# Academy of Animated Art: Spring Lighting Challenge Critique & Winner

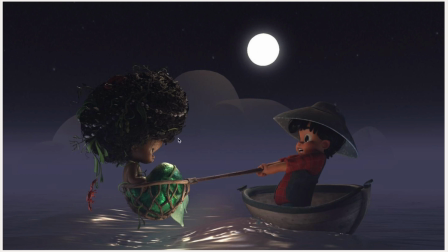I like how it's like a very specific light source. I feel like the light source is a little bit too crisp. If it was the moon that far away, it would be defocused. I like the Atmo going on back here, but it's kind of not getting any shaping.
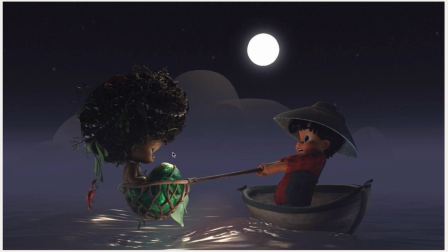So I'd either like play with the shaping here, get some, kind of darks and lights in there, or even just, it depends. If it's working for you or against you, I could just like remove it completely and just defocus that background, because it's distracting me right now.
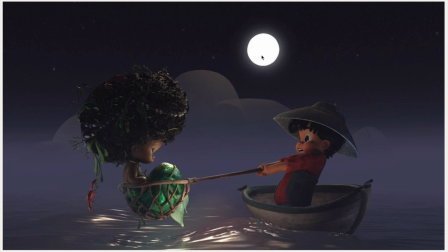For some reason, I'm looking straight at that, and I'm looking straight at the moon instead of these two characters. So that's just where I would start. And then from there, I would say with this strong of a light, I would think I'd have more of like a rim on them, and not so much like this light.
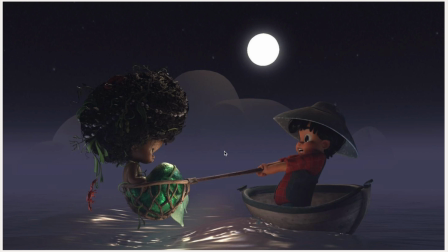It's like almost there's a light in between them, which I'm not feeling like where that light source would be. So I'd start with that. Let's, make it more of a rim type light. Let's defocus this, soften the background, and get some shaping back here as well.
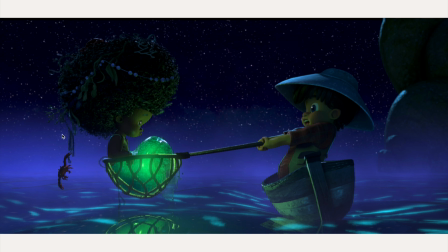Ooh, I love how here, this one, the tail is kind of glowing. That's so cool. And then you get the bounce from the green. I'm really liking that. And the atmosphere in the back, kind of that purplish color, and the reflection.
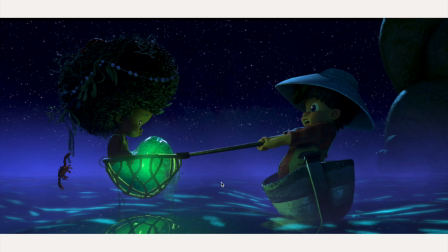I think it's all working really well. It's really cool. I love the composition of this. I would say it's interesting. I'm looking at it, and yeah, the main light source does seem to be coming from her tail, even from,
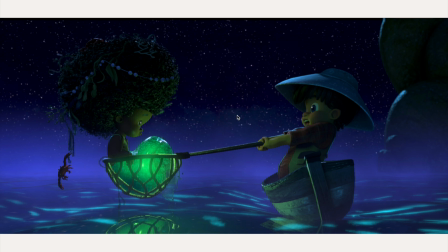it bouncing back onto him. So I do like that. I think you could even to add a different light. Like, I like that that's a light source, but I would add where is the moon? Where's that moon light?
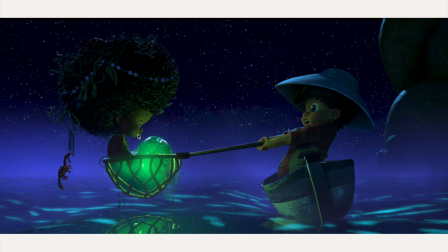Because that could add another detail like back here, and add that extra like pop from the background, like that kind of rim. And then also I'd say it's getting a little bit dark right under here, over here, and here.
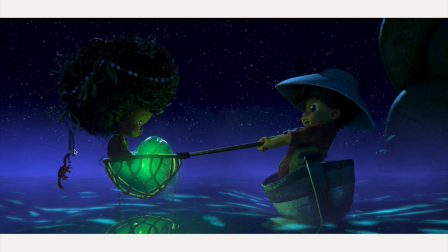I'd like a little bit more bounce from the water. And yeah, I guess I'm looking at the water and the pattern on it, and I think it's interesting. But then I'm wondering, like, where's that pattern coming from?
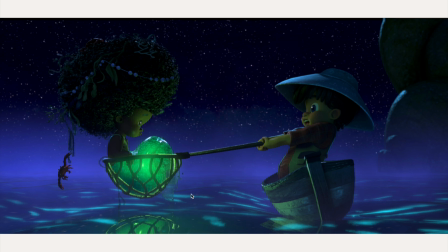So like I almost want them to be more like bumps on this water in a way, like more detail to kind of share what that would be. Okay, but amazing.
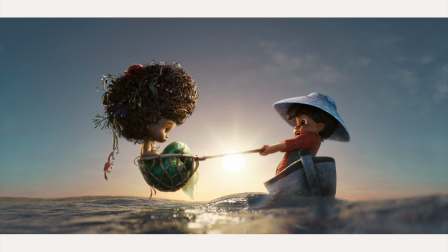I really like the tail. And then here, okay, this is lovely. I love this. I love this is kind of, remember in the beginning where I was saying that one shot felt clamped. Um, this does not feel clamped to me.
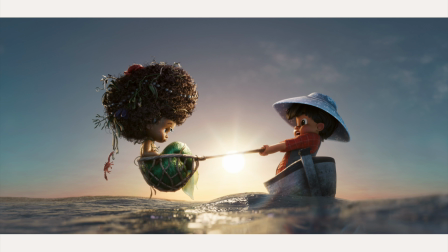This feels like very vibrant, and I'm definitely feeling this rim from the key from the sun, and it's really nice. And I like the angle. I like the slow angle. I like the depth of field going on here. And yeah, I really don't have much here. I think that it's balanced out nicely.
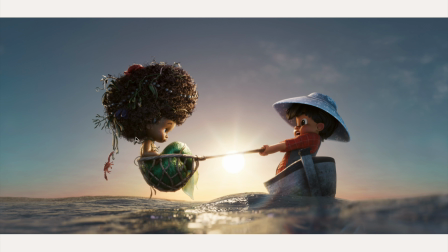I like the fills. It goes dark, but not too dark. I think it's really successful. I love the colors as well on this. So really well done.
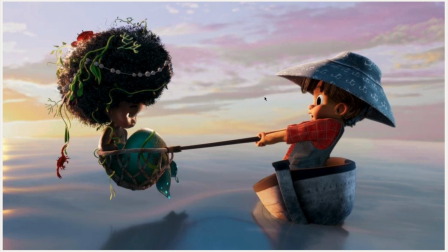Okay, awesome. Here we have another great submission. This I'd say like one, what's standing out to me at first is like the water is feeling really flat. I kind of introduce a little bit more texture into that.
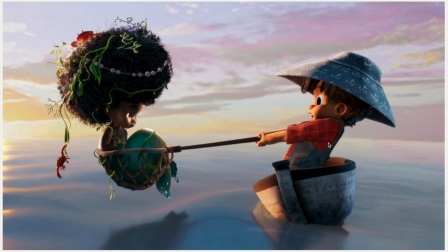And then here I see the sun's coming from this angle, but so I see how he's being, filled with the sun. But her light, I'm a little confused how it's wrapped around here. And it's also like much cooler. So I would start simplifying, like, are they the same light?